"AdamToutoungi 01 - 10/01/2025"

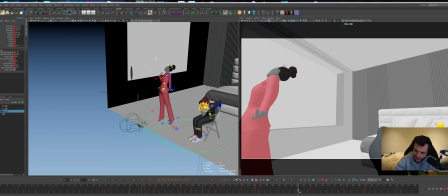And obviously, like, when you're cutting on an action, it's going to be a lot cleaner and easier to follow.
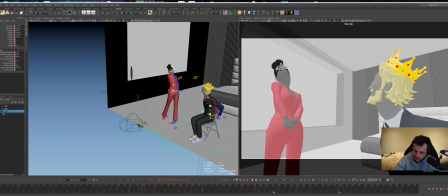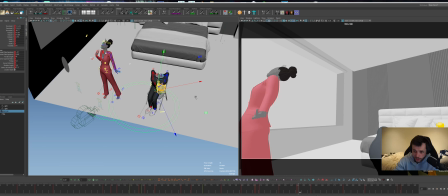Maybe this isn't right. Maybe we should be going to a more flat on angle. That's perfectly reasonable. So let's just go to what you had quickly.
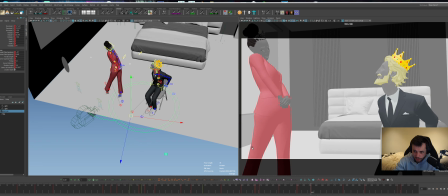What you had is here. Okay, let's try what you had, but then let's experiment with what you had again. So maybe flat on angle is what we want.
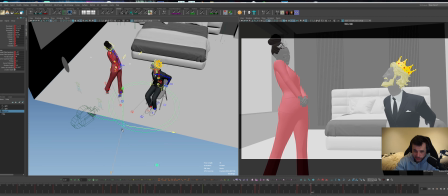So let's try that.
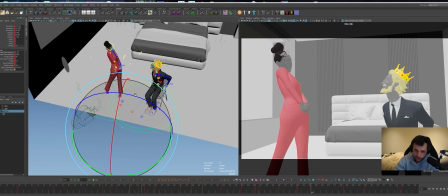I think if you do go for that flat on, maybe we do want to involve a bit of that Dutch because everything's a bit out of whack, you know.
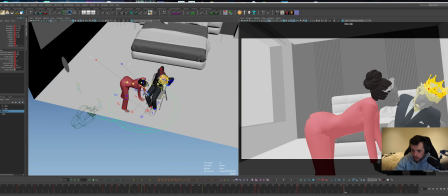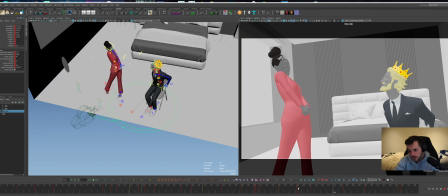So this works for this beat, but then for this beat where she comes in, maybe again we could cut, or maybe we could push in.
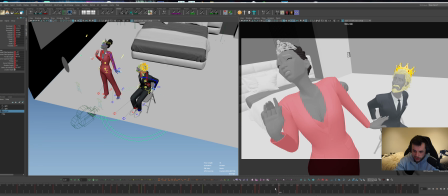So there's two options, right?
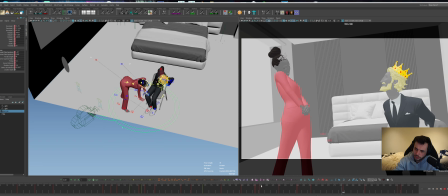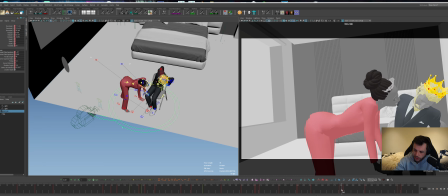So let's try a cut. I want to cut. I want to cut on the action, but obviously the action's not there right now, so we're just kind of cutting and hoping that the timing works.
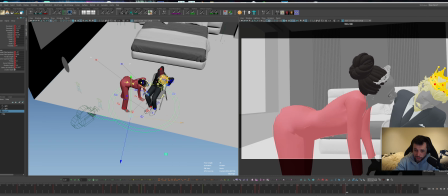But then when you get your animation in there, maybe there's a bit of leniency. So I just cut to what you had. Maybe we go.
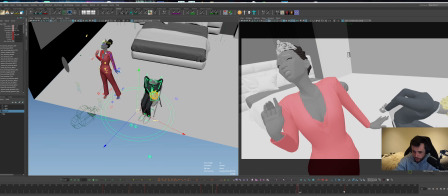I'm just going to steal this positioning again, just because that's what you planned for initially.
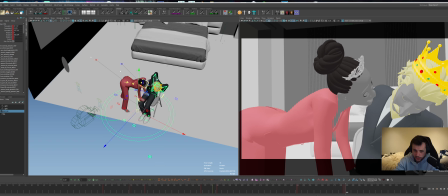It's going to feel a bit weird because I'm cheating space, but you could play with this, or you could have him. You could keep him further back, but then have her further back on this action.
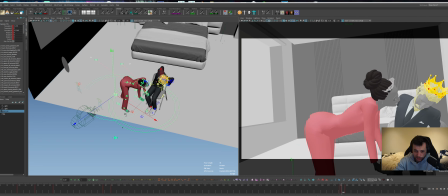I'm just going to use the master controller to do that because I'm lazy. Whoops! I want her on this frame. Bosh, bosh. Yeah, maybe somewhere in here.
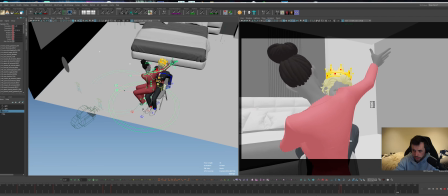That's what you were going for. Hopefully it was. Yeah, that's close enough that we can play with the cameras and get something working.
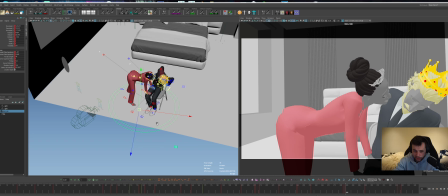So let's try a cut where we really get in.
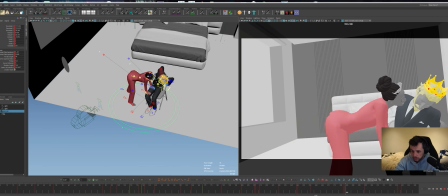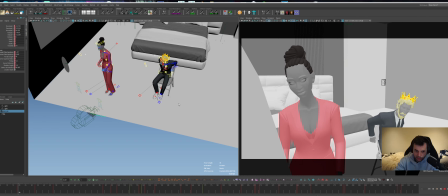And then, yeah, then you've got a quite complex spline to get into that push in, which you're going for.
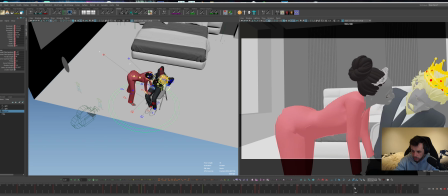Oh, whoops.
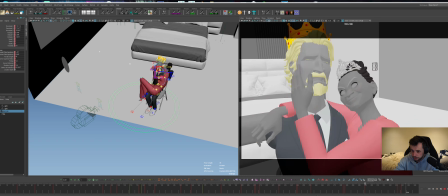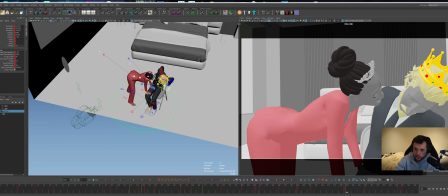So maybe when we push in, we could experiment again with that widening of the lens.
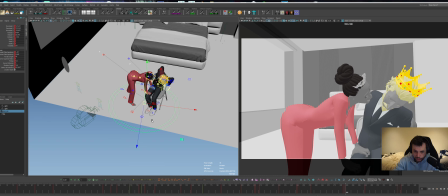Go to like a 20. Push in some more.
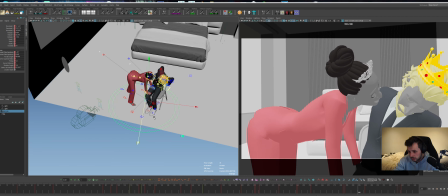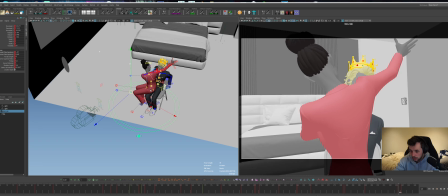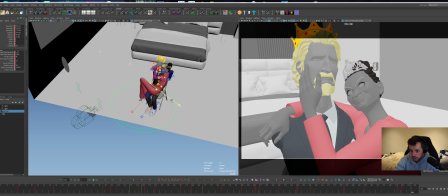And then that final framing, it's all a bit fucked right now because I've messed with everything.
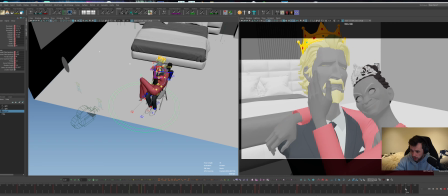Anyway, I'll stop fiddling with cameras and give you the more anim notes in a second, but I just wanted to give you an idea of kind of where you might be able to push some things,
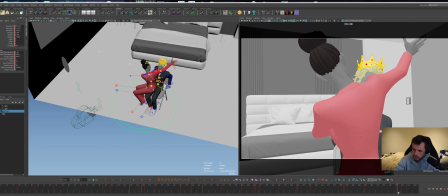add a little ease on that as well, because it's hitting a bit harsh right now. Something weird is happening in the splines in there. Make sure that's all auto.
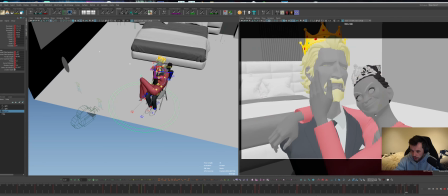Maybe I'll give it a slight. So it's got like a moving hold at the end, which is something I thought was missing before.
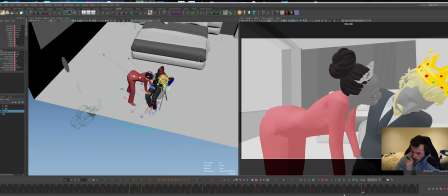So this is a bit wacky right now, but let's just play it through and see how it feels.
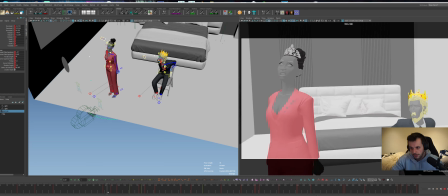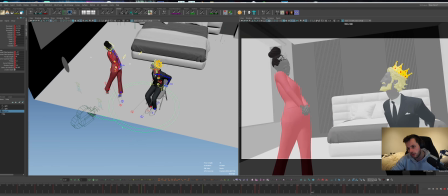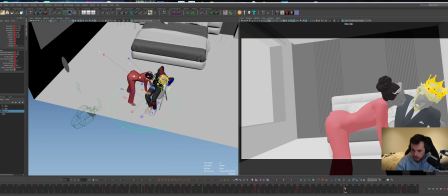Maybe this is a push-in situation. I think it could be.